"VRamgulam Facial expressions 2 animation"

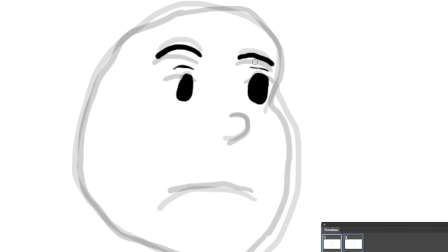1499s
I'm lifting it up so you see it between drawing number 3, which is down here, and drawing number 5, which is up there. Next, I'm going to be drawing the nose, and finally the mouth.
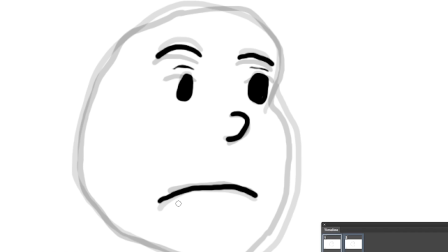1515s
I'm drawing the mouth in somewhere in the middle of drawings numbers 3 and 5. So I'm stretching the mouth out a little bit more, but not as much as the final drawing is stretched out.
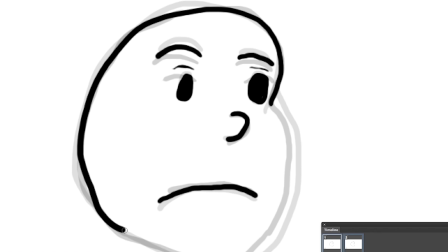1533s
And here I'm going to be drawing the face.
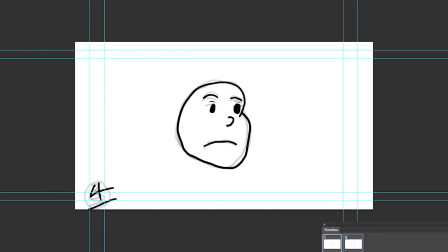1550s
So I think we did pretty cool so far. I'm going to increase the opacity to all of these drawings so that you see them all at their darkest.
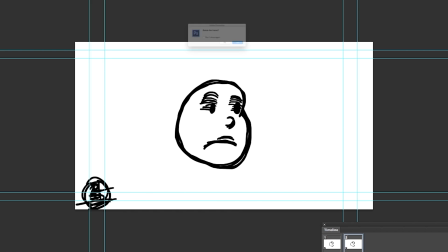And we're going to see them as an animated sequence right now. So I'm going to create all of my frames.
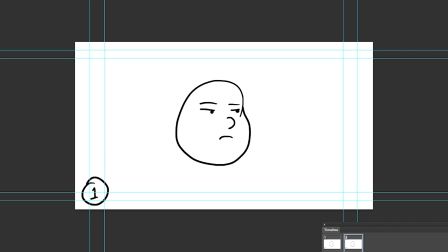1580s
So drawing number 1, the first keyframe, will be followed by the in-between drawing number 2, and that'll be followed by the next in-between, which is drawing number 3, the second last drawing, which is in between number 4,
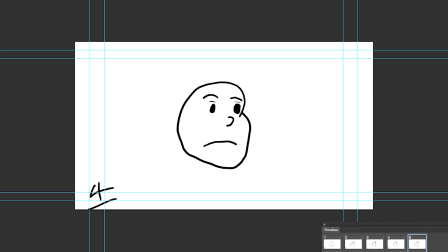1604s
and finally you've got the keyframe drawing number 5. So if you play this, you see the expression change, right?
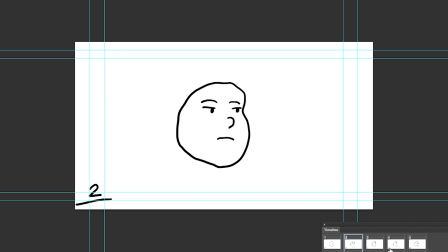1625s
And just to make this a little bit more clearer, I'm gonna speed up the in-between drawings just a little bit, and I'm gonna hold the keyframes on screen just a little bit longer.
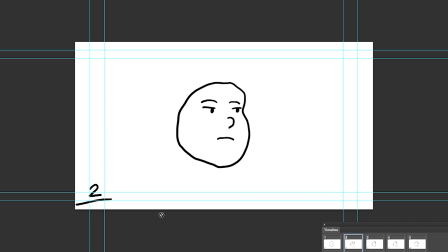1640s
Haha, how's that? So that's how you get a change of facial expressions
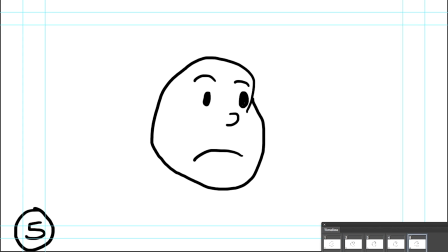1649s
with keyframes and in-betweens.
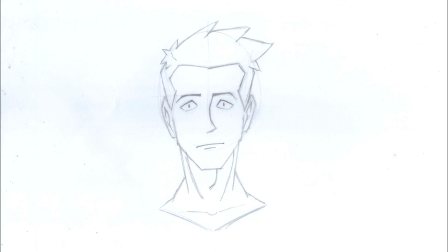1665s
Here we're going to look at an example done by a student. This is the same exercise you will be attempting, in which you will create 3 different facial expressions as keyframes, and then proceed with creating the in-betweens to make the movement smooth.
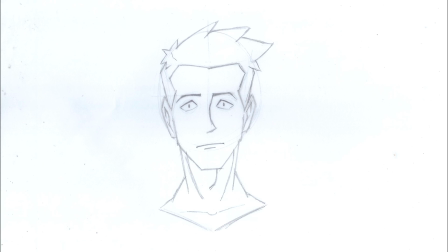1684s
So this learner had started off with a front view of a fairly straightforward looking face, and then in drawing number 2, or the second keyframe,
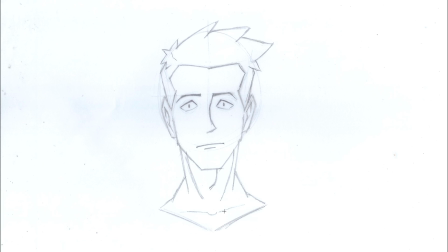1700s
this learner had moved the face to the left. But he didn't just move the face to the left, he moved it to the left, but look at the eyes, the direction of the eyes, and the mouth and the eyebrows.
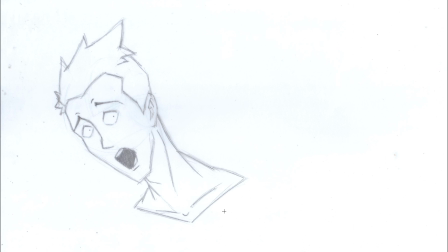1716s
Now clearly this character is leaning away from something, and this character is fearful. This character is scared of something. And this is exactly what I want you to do.
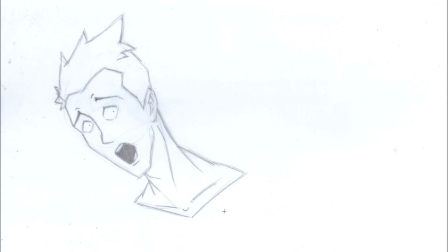1733s
Not in terms of copying this guy's expression, but I want you to have your character react to something, because all of our drawings and all of our moving drawings are going to be used to tell stories.